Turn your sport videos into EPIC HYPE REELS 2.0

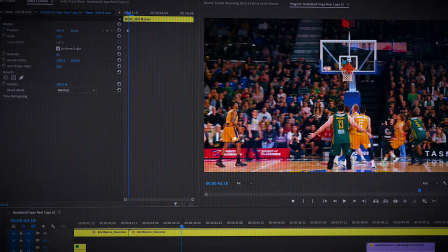This video is going to show you how to add more variety to your footage even after it's been shot.
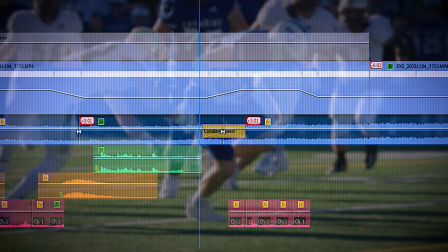You'll also learn how to easily bring more life, more movement, more intensity to your edits, and I'll teach you how to pick your music tracks the right way.
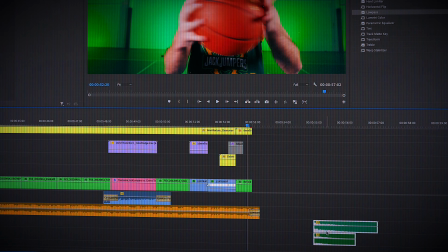Because music is the first step and arguably the most important step of a great hype reel edit.
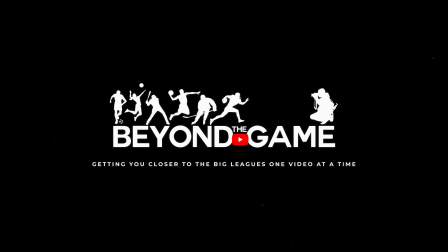So let's not waste any more time and get straight into it. Hey guys, my name is E. I'm a professional sports videographer and I'm here today to show you how to produce professional sports hype reels just as good as mine with basic editing skills. But right now, I'm sure you're at least a little bit curious to know how you can add more variety to your footage even after you're done filming.
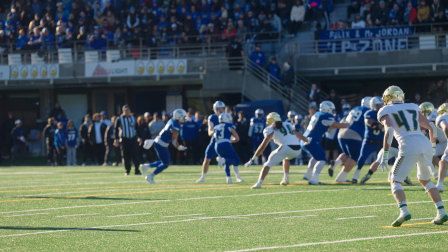Well, let me show you what I mean. Here's an original clip from start to finish that I shot myself. And after a little bit of editing magic, here's what the same clip looks like.
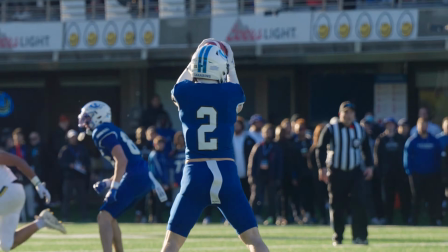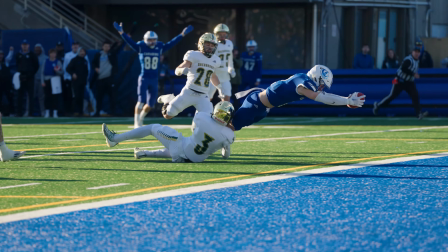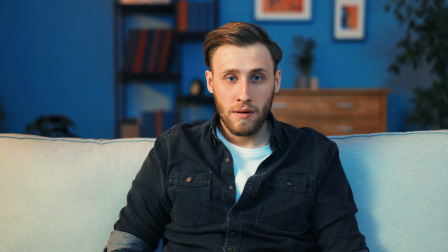What's cool about this is that the average viewer casually watching this edit sees camera movements,
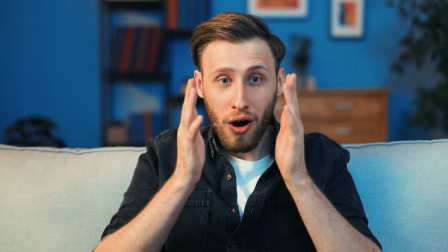cuts, even replays, when in reality it's just one camera angle, pretty wide and very basic.
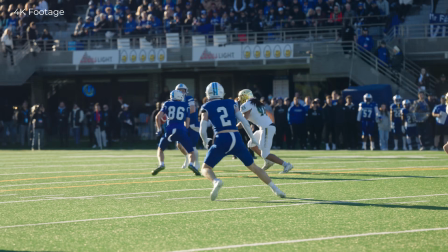To get there, first of all, I filmed the action in 4K, but edited it in a 1080p sequence.
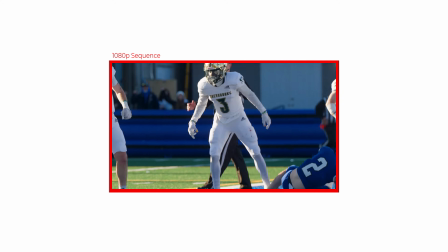This allows me to zoom into my clips without losing any quality. For example, in the first cut we see here,
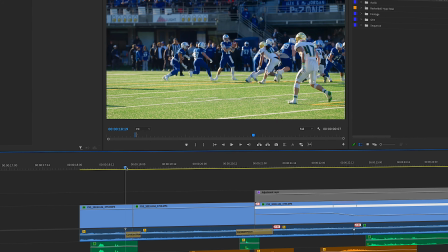I went from a full-size wide shot of the snap to a zoomed-in shot of the QB dropping back and throwing the ball.
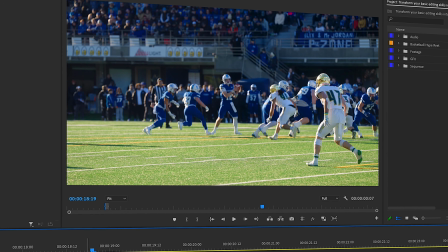So the first clip acts as an establishing shot, letting you know the context of the play,
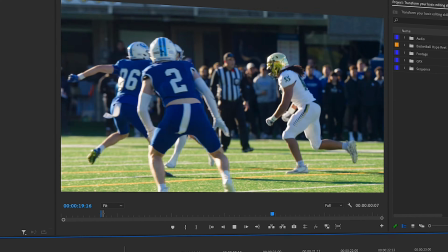and the second clip is making the viewer focus totally on the main part of the action. By the way, it's important to mention that I also used this cut to get rid of some unnecessary footage.
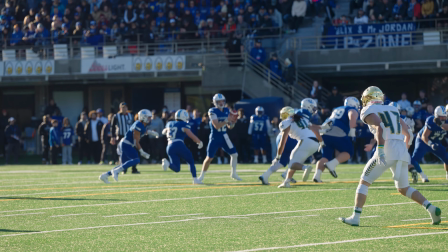You see, in the original clip, the quarterback fakes a handoff to the running back before dropping back.
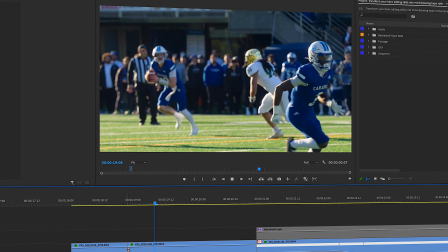But I decided to use the cut to my advantage and go straight from the snap to the passing motion.
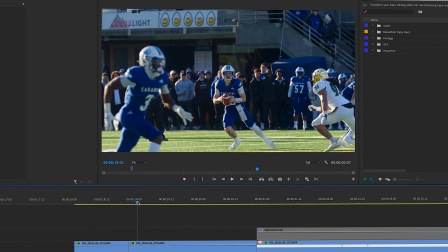It's a subtle change that can make a big difference if you keep using this technique throughout your edit, because getting rid of all the downtime along the way makes every play happen faster and ultimately makes your edit shorter and more action-packed.
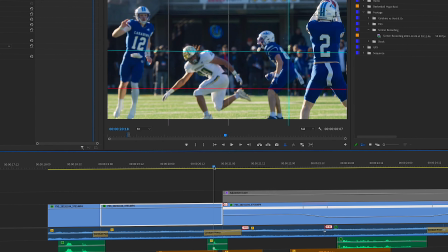In the second clip, since I was fully zoomed in, I made the most of it by tracking the ball during the pass,
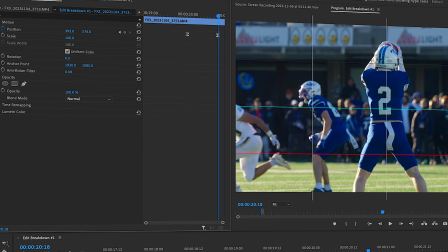because otherwise, if I had simply left the clip centered, it would have looked like this.
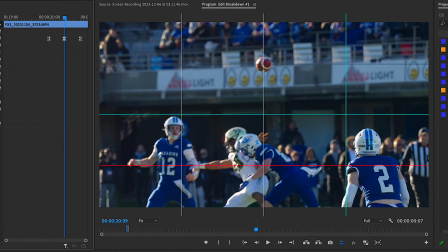But using the guides in my program window and the position keyframes in the effect controls panel,
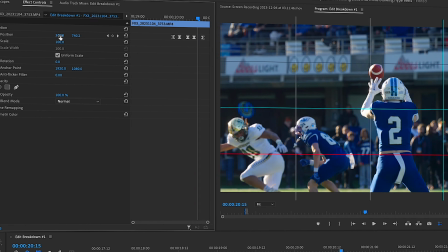I'm able to keep all the action in frame and make myself look like a much better cameraman than I actually am.
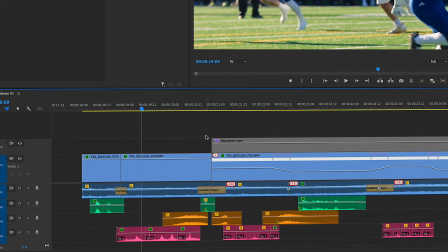The second cut does the same thing as the previous one, but in reverse. We go from tight to wide, getting rid of a few unnecessary frames in the process.
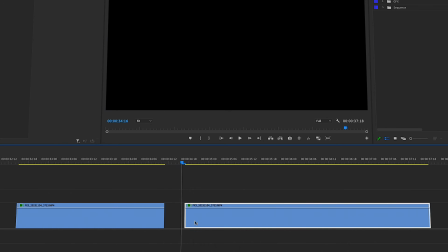And it's really just a few frames, basically from the catch to the receiver planting his feet, so we're talking 6 or 7 frame stops. In the third clip, I'm zooming in and out of my 4K footage again, but this time I'm making it look like camera movements.
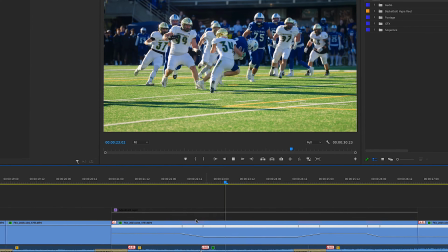So first off, I did a bit of speed ramping to really show off the moment where the receiver breaks a tackle and when he scores his touchdown.
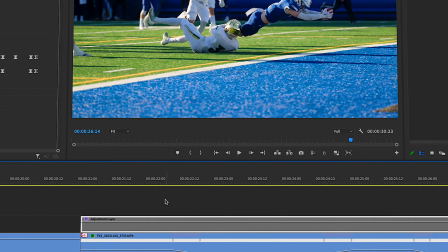And then, using an adjustment layer, I added a transform effect to zoom in when the footage slows down and zoom out when it goes back to normal speed.
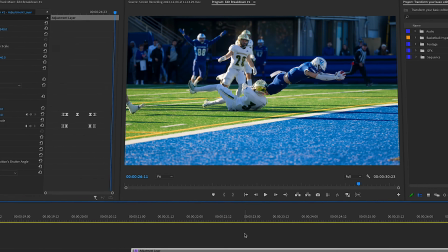I'm using a transform effect instead of doing it on the clip itself because it allows me to change the shutter angle. Adjusting the shutter angle allows me to add motion blur to my zooming motions and make them look much more realistic.
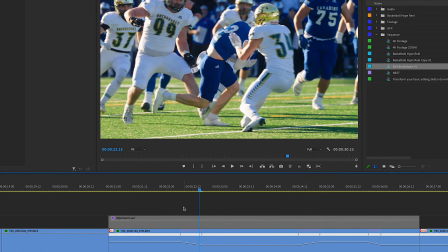For example, this is what it looks like with 0 shutter angle. But when I adjust the shutter angle to 180, you can see the difference straight away.
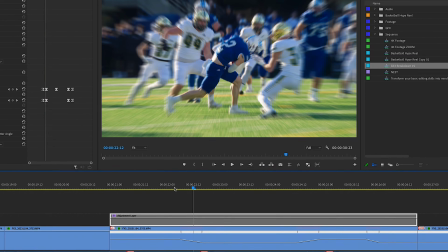It looks a bit intense frame by frame, but in real time, it looks exactly like a true camera zoom.
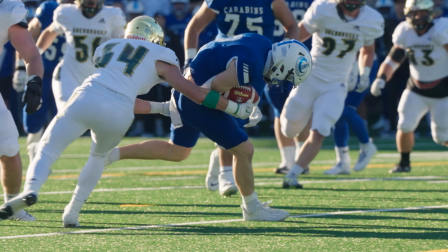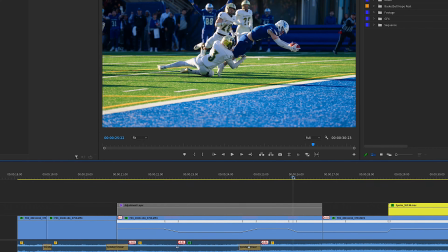With my last cut, I again went from wide to tight,
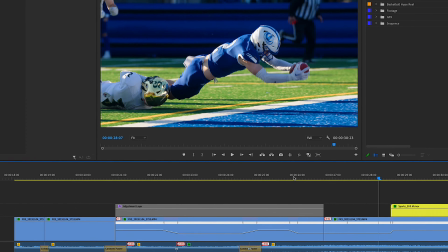but this time I actually went back in time a little bit with the tight shot to make it look like an instant replay.